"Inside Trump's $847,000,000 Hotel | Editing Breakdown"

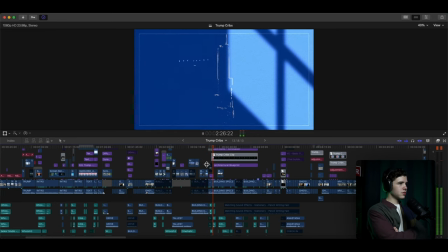[12:05] Today, the hotel has 339 rooms,
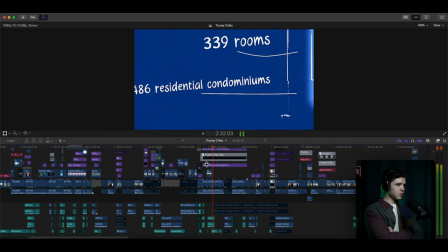[12:10] 2.6 million square feet, houses 486 luxury residential condominiums.
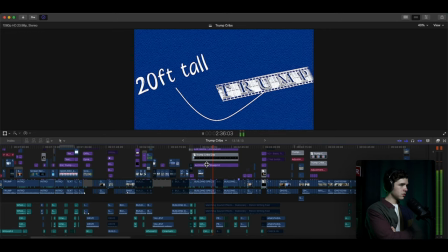[12:15] The Trump sign on the front of the building is 20 feet tall. The penthouse sold for $20 million in 2022, and the cost to build it was $847 million. dollars.
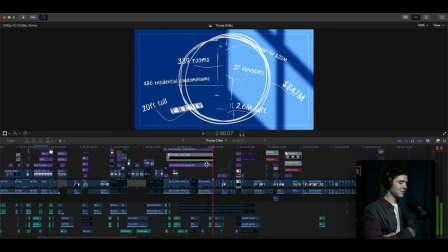[12:26] It has 27 different elevators.
Okay.
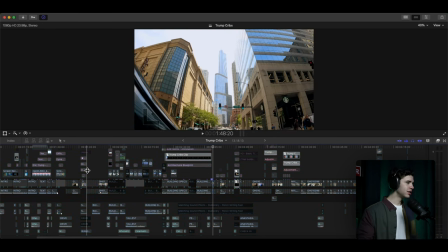[12:31]
So going back through this section, we got, we, we, we, we, we, we.
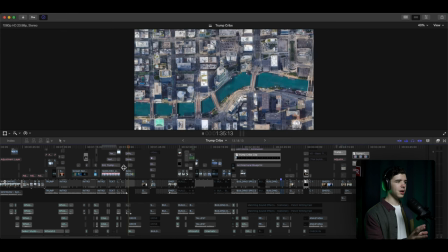[12:39]
All right. So we start off at the building on the map, goes out to America,
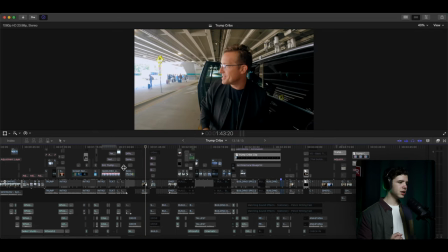[12:44]
showing off the travel sequence, quick cuts, cutting between the B-roll and him talking. Right. And we got a new track here, which I I absolutely love this trek.
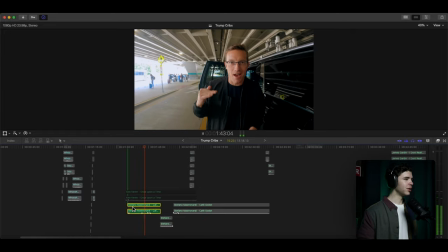[13:05]
It's just a nice, upbeat, you know, really good for the video.
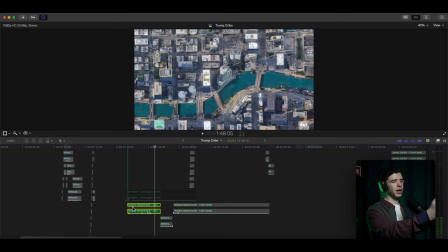[13:12]
I like it a lot. And so it travels from the airport to the hotel on the map.
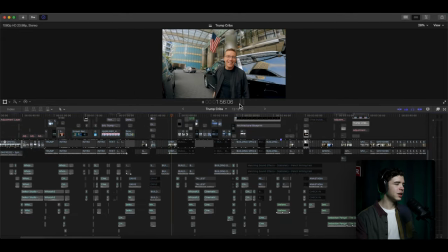[13:28]
Right, more sequences and then another section of him talking.
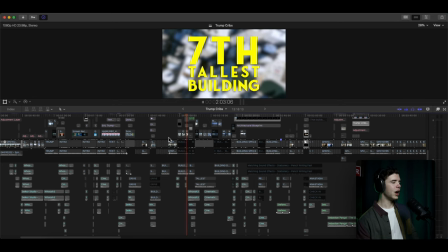[13:33]
and then we get to the graphics. Now, a little backstory here. Actually, I got to add. So this is our third track change.
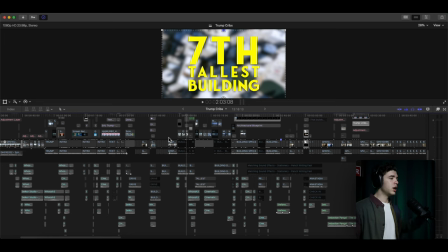[13:49]
All right, third track of the video. So back to my story. This section was not here at first. right?
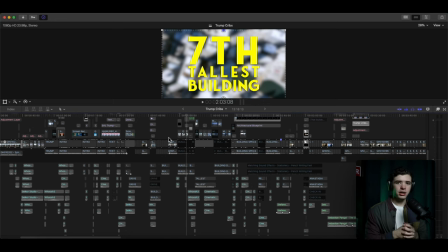[14:06]
So after the first few drafts, getting the whole project complete, this section wasn't in this spot. It was later on. So explaining the whole details of the building and explaining all of that
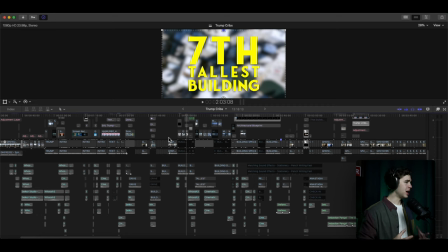[14:21]
was put at around like six or seven minutes in the video. But after watching it a few times, we usually look over the video and move it, move certain sections to different spots to try and make it as engaging
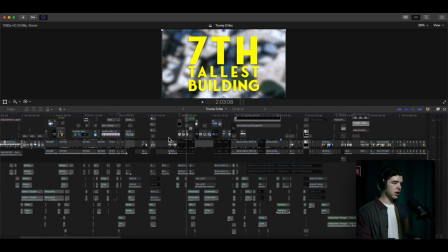[14:40]
as possible as far as the entertainment aspect goes. You know, have somebody to keep on watching and just stay interested inside the video.
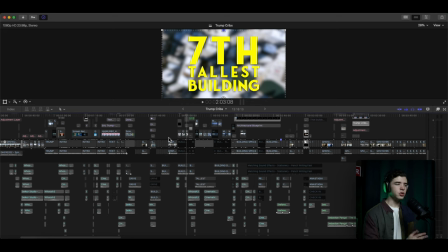[14:53]
And so this wasn't in this spot. You just go straight inside the building, inside the hotel. And so we have this here before we actually go in and see everything inside the hotel and all of that kind of stuff.
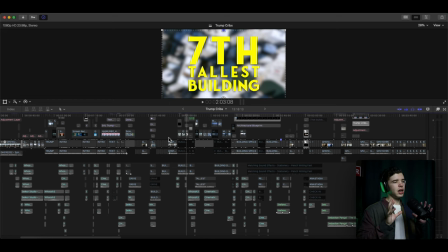[15:11]
And so this was moved around, which is another reason why I like the magnetic timeline in Final Cut is because you're able to move certain sections without,
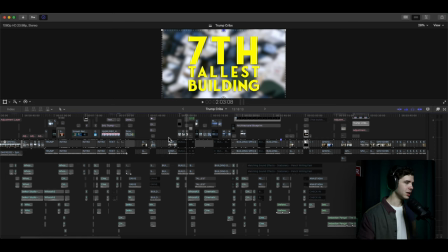[15:27]
you know, if you do it right, everything is connected to the right spots without any issues.
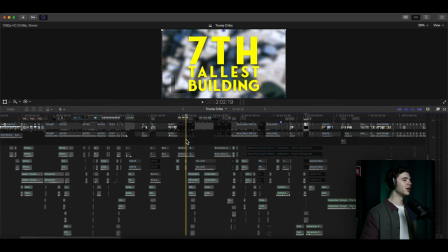[15:34]
of course you got to mess with the music and sorting that stuff out but it's nice being able to move huge
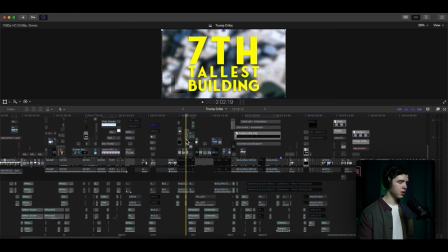[15:41]
chunks of footage and graphics without massive issues as far as the everything being in place so moving forward here